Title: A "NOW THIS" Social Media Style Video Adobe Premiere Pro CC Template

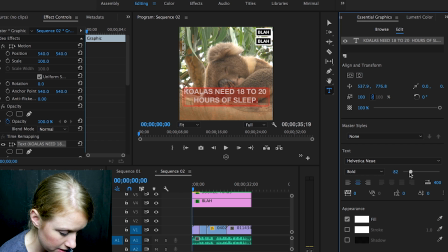248s
Let's make it about 90. And then we can bring it down just a tad using the selection tool. Bring it down just a tad. And now, there's also a drop shadow usually, so let's go ahead and create a shadow there.
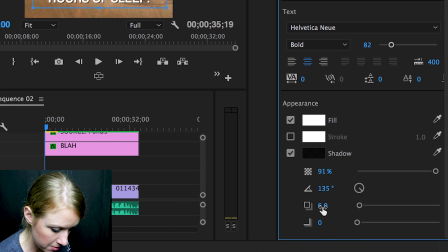267s
And let's maybe increase it to about 8.
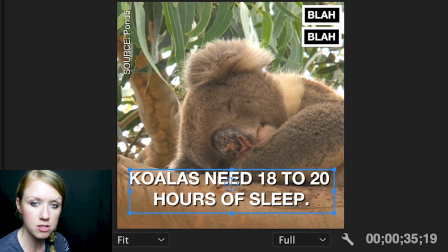272s
That looks good. So now it really is contrasty and you like that.
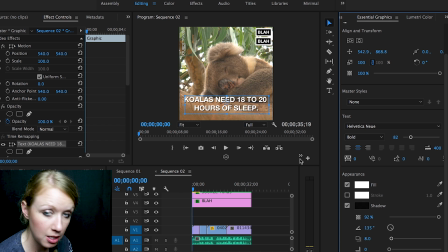276s
But we want to maybe make the 18 to 20 stand out, so we can actually change the color of just that text here. Let's just make it the bright yellow that now this likes to use. It's almost like a neon color. So that's
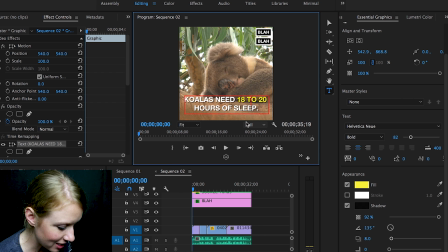298s
how you create that sort of now this text. Now, if you're like, where is this text?
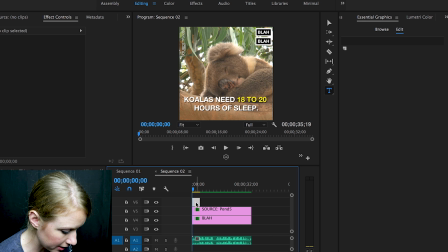303s
Actually, it created it above this layer. So I'm just going to bring this down to video layer 3 here.
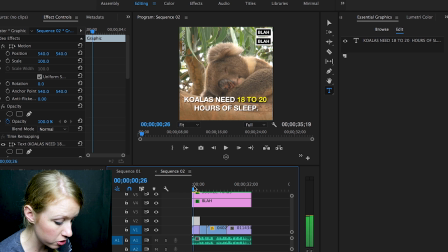311s
And so now, like, you can just duplicate this layer.
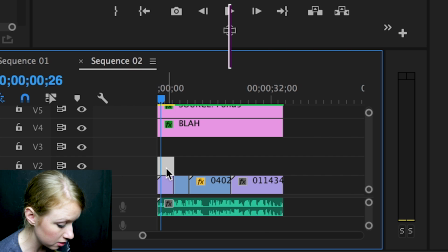314s
What I do is I hold Option Alt and click and drag
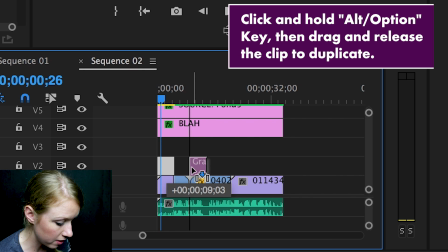321s
that text layer over and let go, and it just duplicated it.
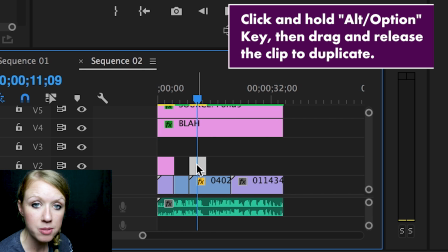327s
And I'm going to do that again. And so you can duplicate it as many times as you want, and then you can add in your new text.
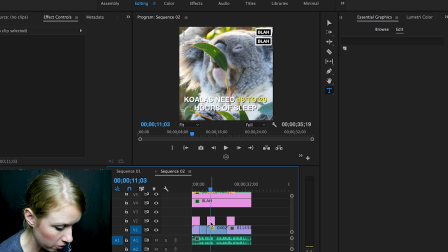335s
So here, I'm going to just type out
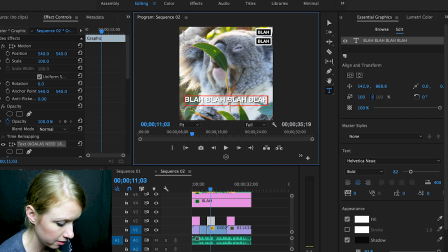340s
blah, blah, blah, blah. So you get the idea. You can go in and add in your own text to tell the story, right?
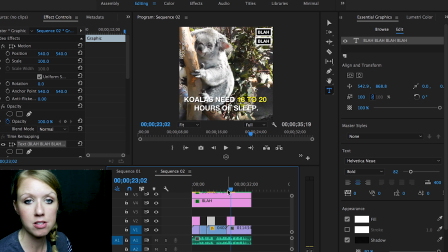352s
So really, you just need to identify what facts, what little tidbits of information do you want.
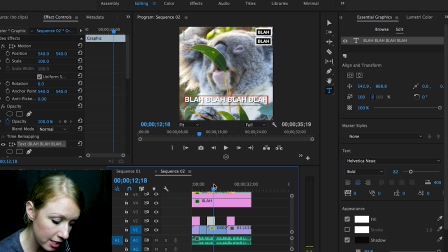358s
But the idea of this video is I'm showing you the style, right? You just want like a thicker text with a darker drop shadow so you can contrast. But there's animations as well. So I love film impact transitions.
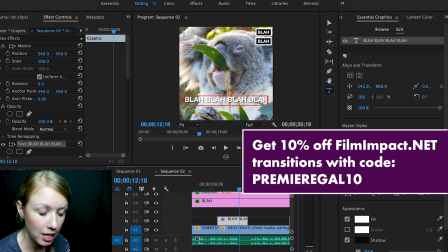373s
I use this push animation and it saves me a lot of time.
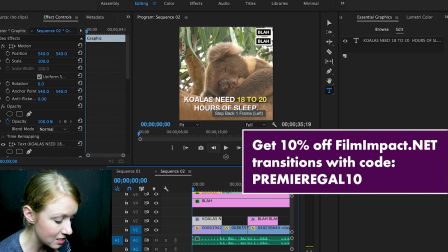378s
So for example, in this first bit here, if I wanted this text to animate from the bottom to the current location,
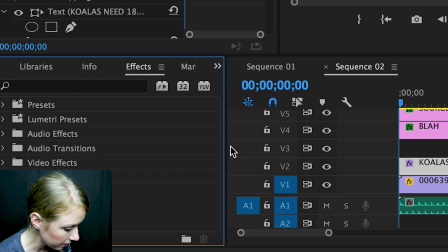386s
I would just go under my effects and go to film impact.
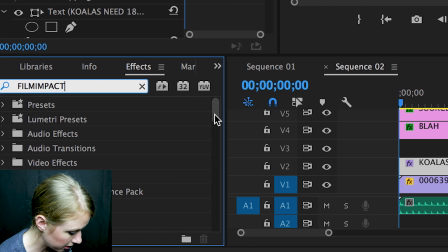395s
And I love the push. Where is it?
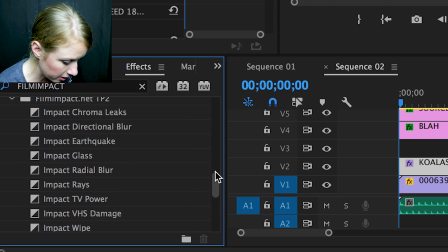402s
Here it is. I love the push, and I just drag and drop that on there. And what's great about the push is that you can actually change it to animate up from down.
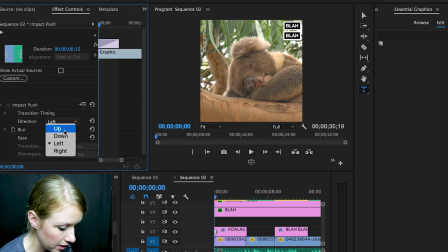413s
So then it will animate on screen like so, and you don't have to keyframe. And then you can copy by hitting Command C that transition and then hit Command V to paste it on the end.
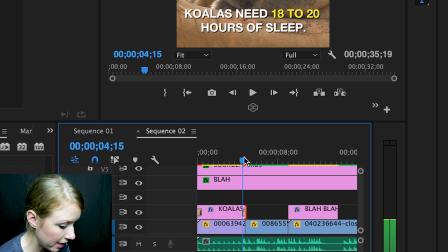428s
And then you can change that to be down.
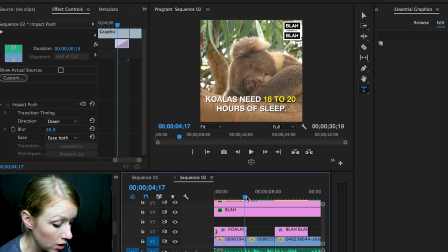433s
You can apply those transitions to each text element on your sequence.
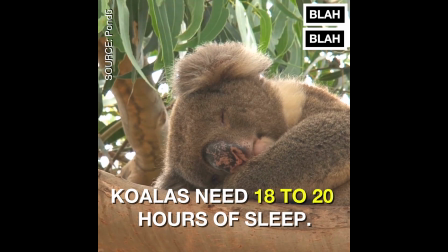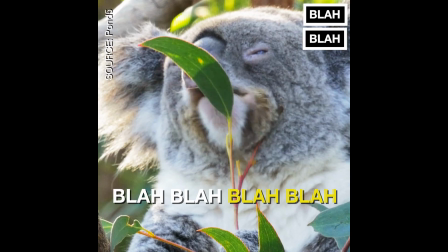If you want more of these types of videos where I sort of break down how to create social media videos, let me know in the comment below and give this video a thumbs up. I make new video production tutorials every week, so subscribe to keep up with the latest trends. Thanks so much, guys. See you soon. Bye.